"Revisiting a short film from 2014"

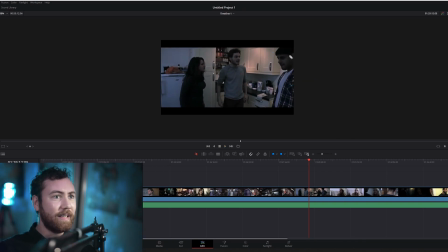(12:16)
And then I think it might have been this guy here, Kaz, who literally just said, "Do you want to just do it all in one shot?" And I was like, yeah, sure. So I just put it on a dolly, a little track, and just went left and right and just put on my 16 to 35mm 2.8 lens, just started going back and forth.
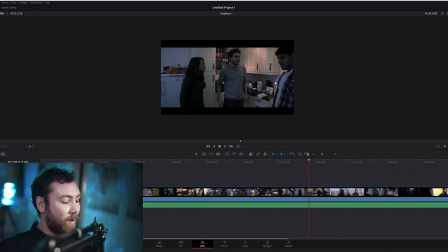(12:35)
So then what I would have done here, if this lets me move it, in terms of lighting, probably put a little tube under here. Again, doesn't really need it too much. Put another tube under there. A little lamp over that side, over there.
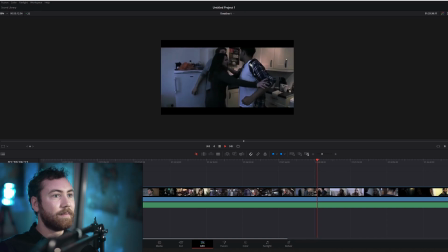(12:54)
Quite like that light coming down here. I would have probably also, yeah, sometimes lately I quite like to put auto poles up for that one side, that side,
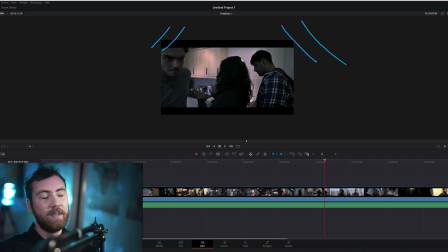(13:09)
or clamps or something like that, and then put in loads of Duvetine over the ceilings, and that way the contrasts, you know, it's sort of it's more of a contrast to the image, so it controls the light a lot better.
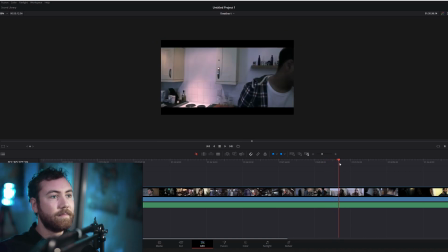This scene, I mean, it's cool that she's got light on that side of her face and this side is dark.
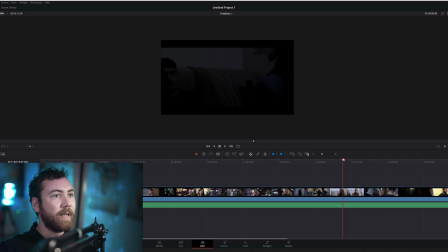(13:34)
I quite like that, so that's quite good. But again, probably just, I'm not sure what time of day this is supposed to be.
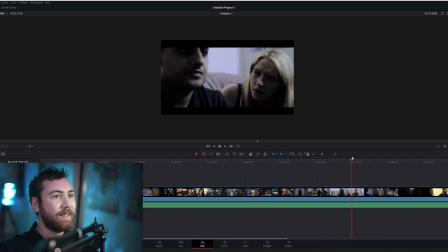(13:41)
That's the problem.
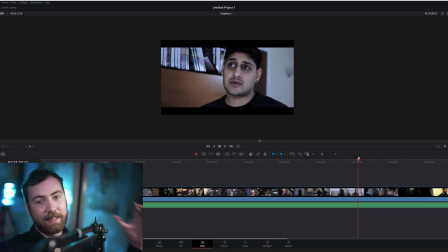(13:46)
Okay, so he's looking out the windows, so probably just 600D through the window,
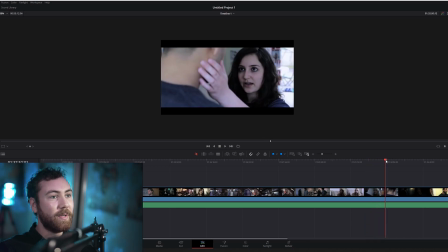(13:52)
without much, what do you call it? Without much diffusion. I think that would have been better. And then when it came to her face in the grade, I would have literally just lowered the mid-tone detail and then added a bit more glow as well.
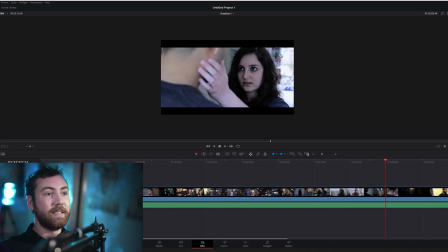(14:07)
And then potentially, if you wanted to make it over stylized, you can add a little backlight to the back over here, and that would have worked fine as well.
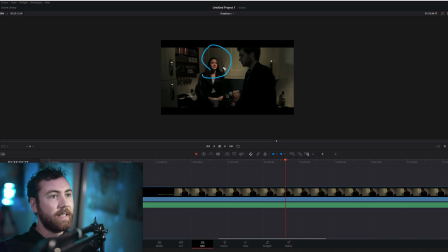(14:16)
With this scene, this was actually, I don't think I put up any lights whatsoever, so I just got this actress or actor to stand underneath the house lights, the kitchen lights. That was already there, but it doesn't really make sense because he's not lit that way as well.
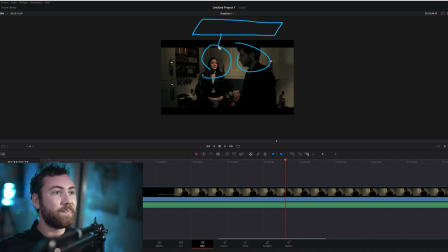(14:31)
So, you know, what you can do, you can just use a wall spreader, Kino flow straight down like that. I think that would be the best thing to do for these sort of things. Just have something across the wall and just shoot straight down.
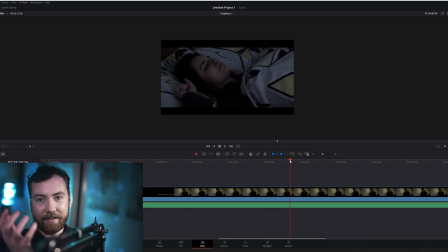(14:47)
I think that'd look quite nice. Again, you can have the little tubes in the background stuck to the walls or stuck underneath the cupboards and stuff. This is quite nice because you're shooting through. I like this because it's he's dark here, and he's in the cold,
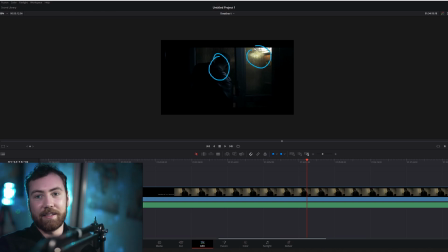(15:04)
and then they're in the warm, and like they're nice and cozy and stuff, which is it's quite cool. Quite nice lighting on her because it's realistic, and that's really important.
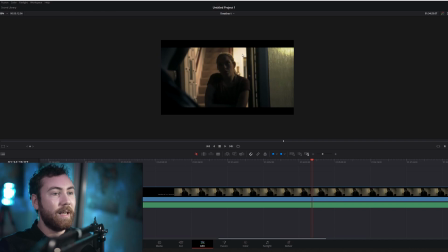(15:15)
The only thing is that the background is probably too bright, so then I would ideally bring that down. So I'd put up my own light, turn the house lights off, put up my own light, and then I can bring the brightness of my own light down,
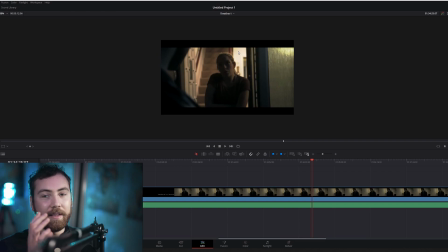(15:30)
or potentially I can highlight the luminance in DaVinci Resolve and then just bring it down a little bit,
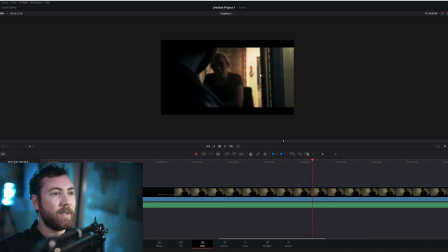(15:37)
and obviously trying not to break the image, which would probably definitely happen with this particular camera because it's 8-bit.
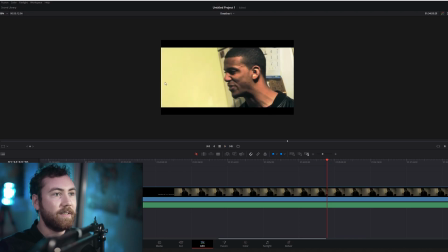(15:48)
This scene is definitely too bright. He should be the only bright bit in it. This is too dark.
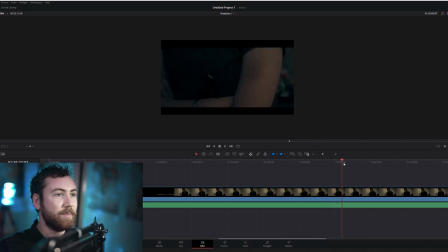(15:52)
This is too bright over here. So he should be like she is. So I think I lit for her, and then we're like, right, it's time to roll cameras.
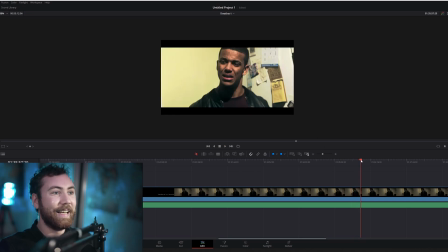(16:05)
And then I was like, oh, I need to do that. So he's drunk right now.
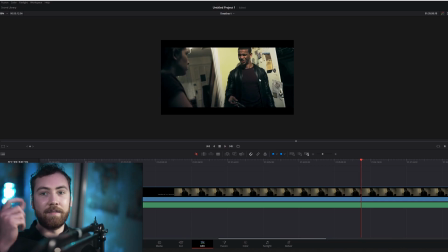(16:10)
So I did a bit of a Dutch angle, and then made the tripod more sensitive, and then I just went like that with the tripod, and then sort of like gave it a bit more of a drunk atmosphere, as if a drunk person had filmed it.